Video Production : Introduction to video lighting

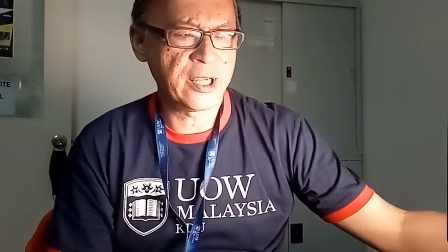By the way, this is the light. I am making it brighter right now.
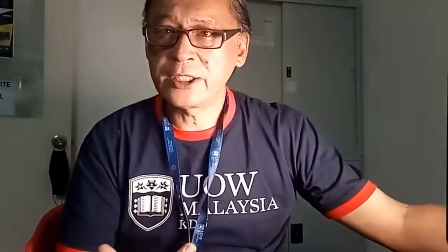Notice what's happening. You make it brighter, the camera compensates for me.
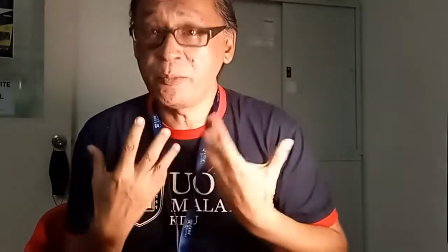See, it makes me in expose. I'm in proper exposure right now, but look at the background, darker.
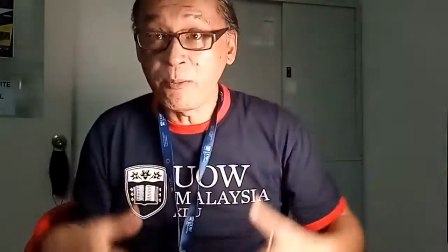Okay, in other words, my body is brighter than the rest of the frame.
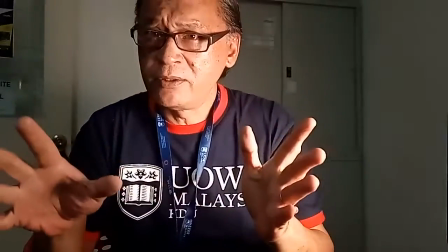So if you want it to be even, you want my body to be the same as the background,
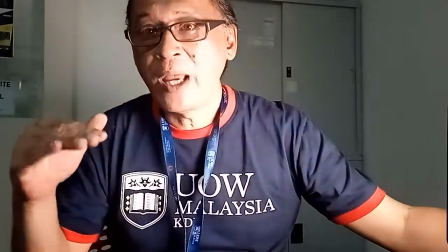you need to light me at the same power as the background.
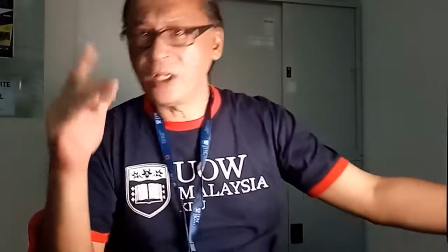Okay. All right. So let me just change the settings here for you.
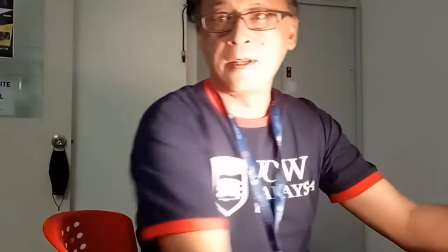All right. I am going to make it darker.
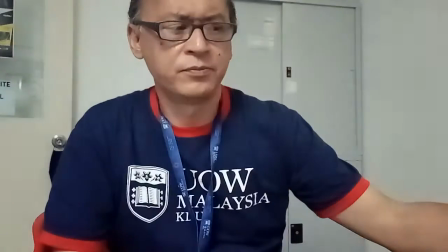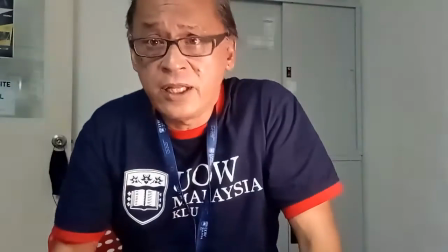There you go. That is exactly just enough light for me.
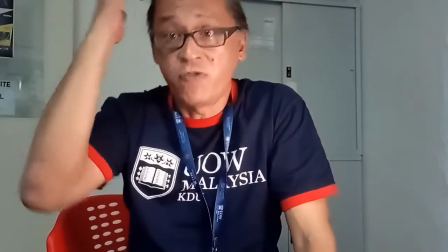All right. Do not make the mistake of putting a light and turning it on full blast.
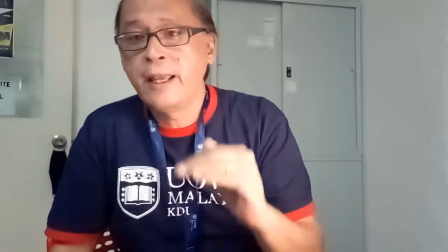Always start at 0 power and then increase incrementally.
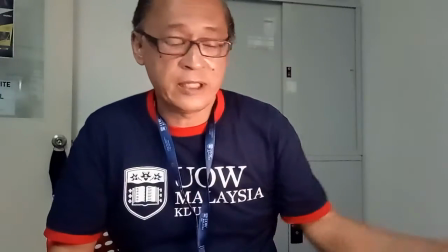All right, until the point that the shadow areas are filled. Look at my neck.
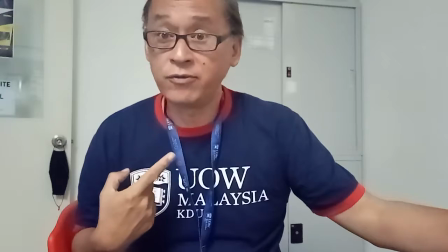Okay, this is off. Looks fine, doesn't it?
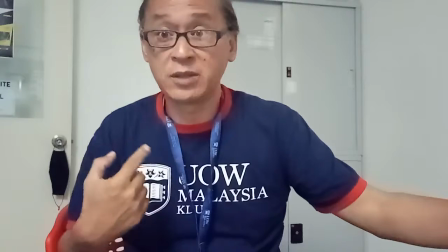Okay, but if you don't like this and you want to create some fill, just turn it a little bit on.
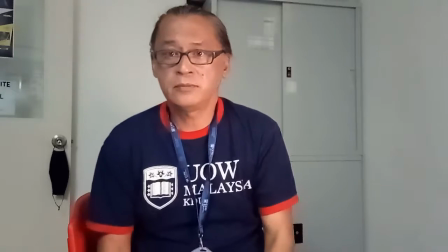Move the light further away, and right now I am popping.
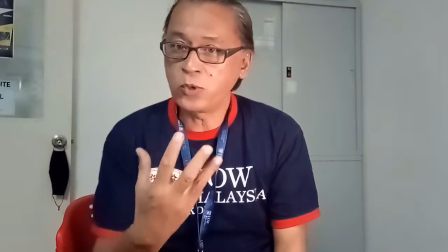When I say popping, means the focus of the frame is now me and not the background.
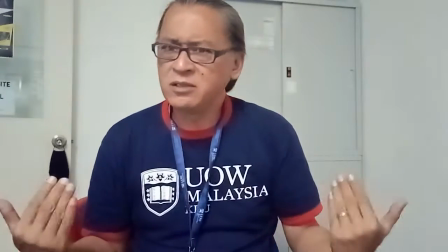If I turn off the light, yeah, I kind of blend into the background because it's all the same intensity, it's all the same brightness.
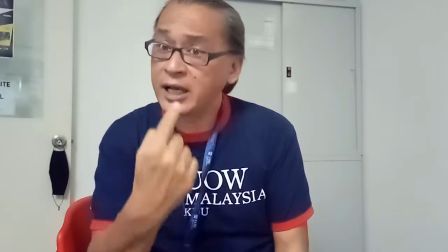You're shooting me. I'm the star. I need to pop. I need to be slightly different.
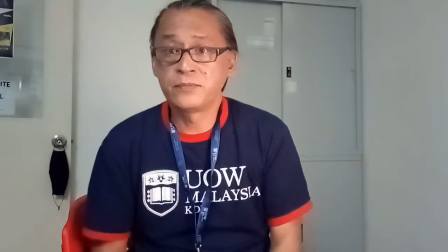Let's turn on the light and I'm different. Okay? So, congratulations. That's your introduction to video lighting. Okay? Using LED lamps. LED lamps are fantastic because they don't get hot. Okay? Unfortunately, LED lamps are also not the most powerful lamps for production, and to this day you will not find a lot of LED fixtures in big productions. In big productions they would use things like HMI fixtures, tungsten, halogen, and hydrogen mercury iodide. HMI stands for hydrogen mercury iodide lamps. Just Google HMI set lighting and you'll have an entire explanation of that. Unfortunately, you need a lot of power for HMI lamps. You need generator, gensets, and the bulbs rate from 10,000, 5,000 to 20,000 watts. Okay, these little guys are prosumer lighting. These lights are for bloggers, for tabletop scenarios, for intimate interview scenarios. We cannot use this for an entire scene. You can't light a road with this. All right, but it is a very good starting point to learn about lighting technology and learn about lighting principles. Okay, so principle for today before I go is let the ambient light, this lighting, determine your exposure. Don't turn the lights on. Frame your camera, frame your talent, check your exposure, check your shutter speed, and if you like it, lock it down, lock everything down.
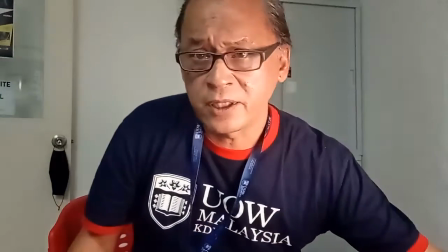Then add a light at its lower setting, okay, to give me a little bit of pop.
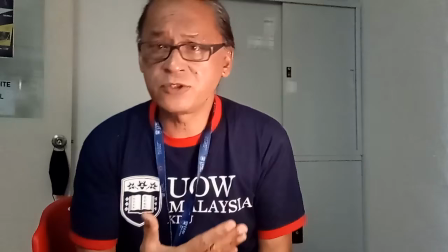Now this is the 3200K, or otherwise known as the tungsten light,
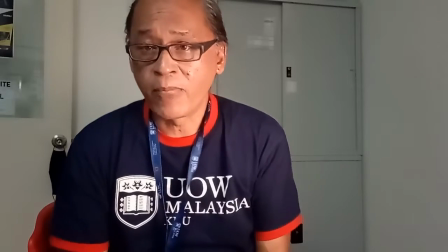to give me a little bit of orange, okay, if you like that thing. Unfortunately, orange doesn't work with my skin tone because I am pretty dark.
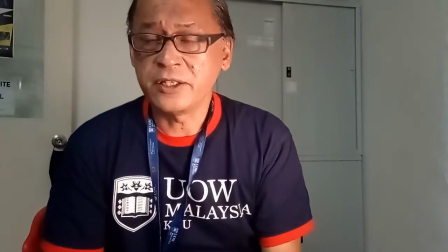Orange skin tone, I look like a Native American Indian. Oh, that's not me.